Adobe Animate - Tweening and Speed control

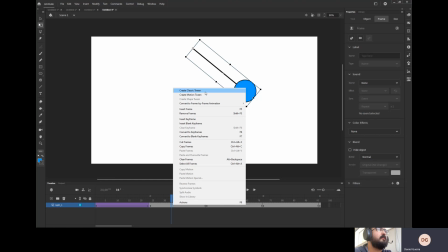4:16 Let's do the same with the other swings.
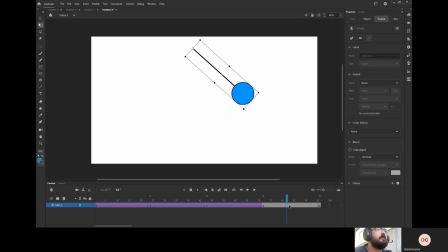Okay, so now let's turn on our loop and let's play.
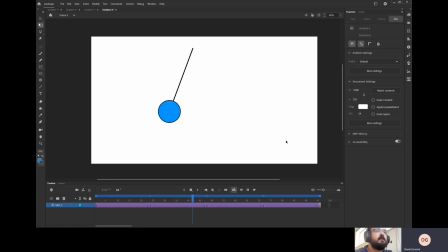4:40 That looks okay. Nobody's gonna get hypnotized with that. We need to further enhance our pendulum movement. Okay, so that's where our graph and speed comes in.
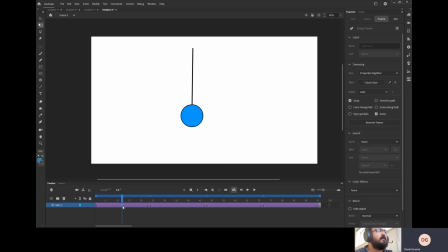4:55 Okay, so once you have your tweening, you can just click on your tweening in any part of it, and the tweening options will pop up over here. Okay, so By default, your effect will always be classic ease.
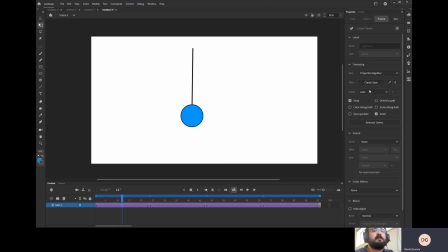5:13 Okay. If you click here, you can see some other options. Go no ease, classic ease, easy in, easy out, easy in and out, and then a custom one. Okay. So
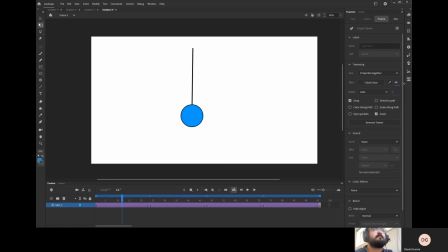let's turn on our onion skin and have it for one full swing.
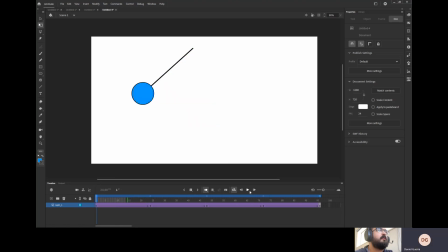Yeah, it's still not fully working, so let's try that again.
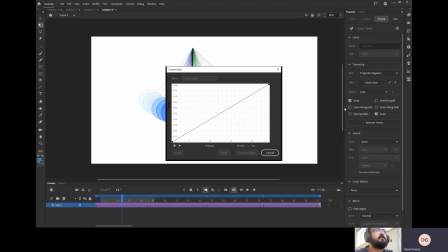5:57 Let's click on the pencil and then do our own curve, shall we?
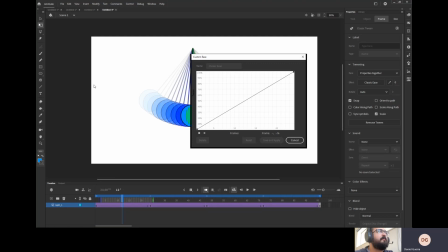6:04 So I want this to accelerate, move, decelerate, stop, and so on. Okay, so basically what we'll be doing is an easy in and easy out. All right, so the graph here, okay,
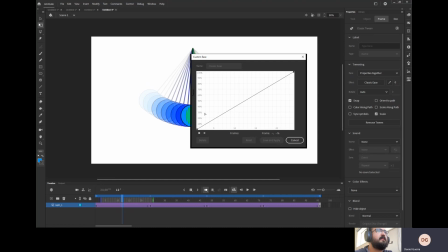6:21 it represents the frames and the completion of the movement. Okay, so our way to do is if we go to the first uh, dot right here, right in this corner, when we click on it, we notice that a new dot,
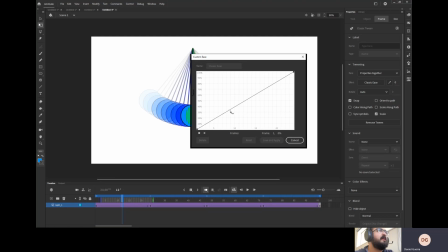6:40 a white dot popped up here in this section of the line. This white dot is nothing but a Bezier handle. Ha ha ha. Okay, so let's move the Bezier handle to the 10 frames.
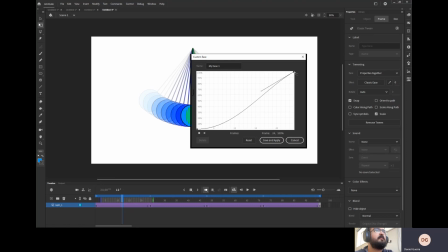6:56 Okay, and let's do the same thing with the other one, but this time instead of bringing it down, we're gonna put it on the top, on the 15 frames mark. Okay. So now we have this S-shaped curve. That's what we're looking for, okay?
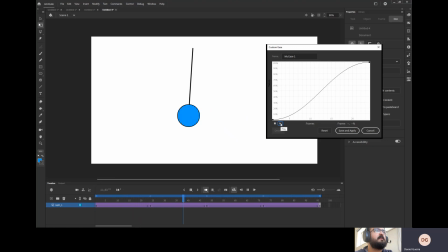7:13 When we play, we can now see there is acceleration, movement, deceleration, okay? If you just pull up the Bezier handles further away to make the curve more
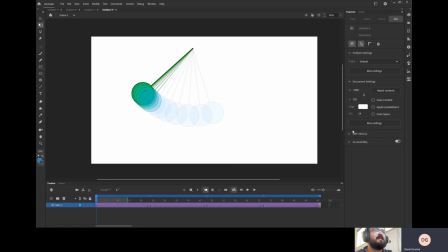7:35 accentuated, you're just making the movement more intense, faster. Okay, let's just loop this first section. There you go. So it looks like a wrecking ball, you know? It looks like a very heavy object.
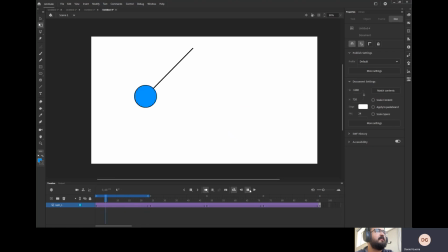7:52 So maybe accentuating the curves too much was a mistake. So let's get back here to our pencil.
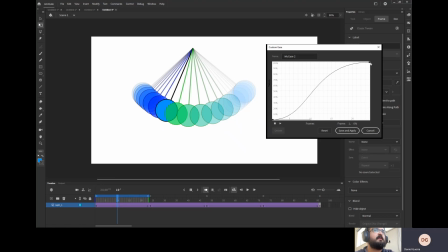8:00 Click in the dot and bring it back around 10. And this one you bring it back around 15.
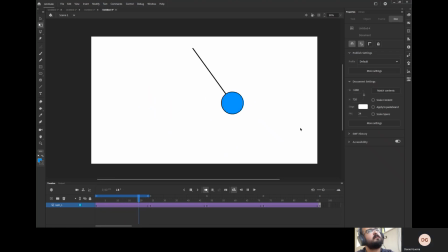8:12 That looks better. That looks more like a pendulum. The movement is not that harsh. It's not that bah in your face, you know?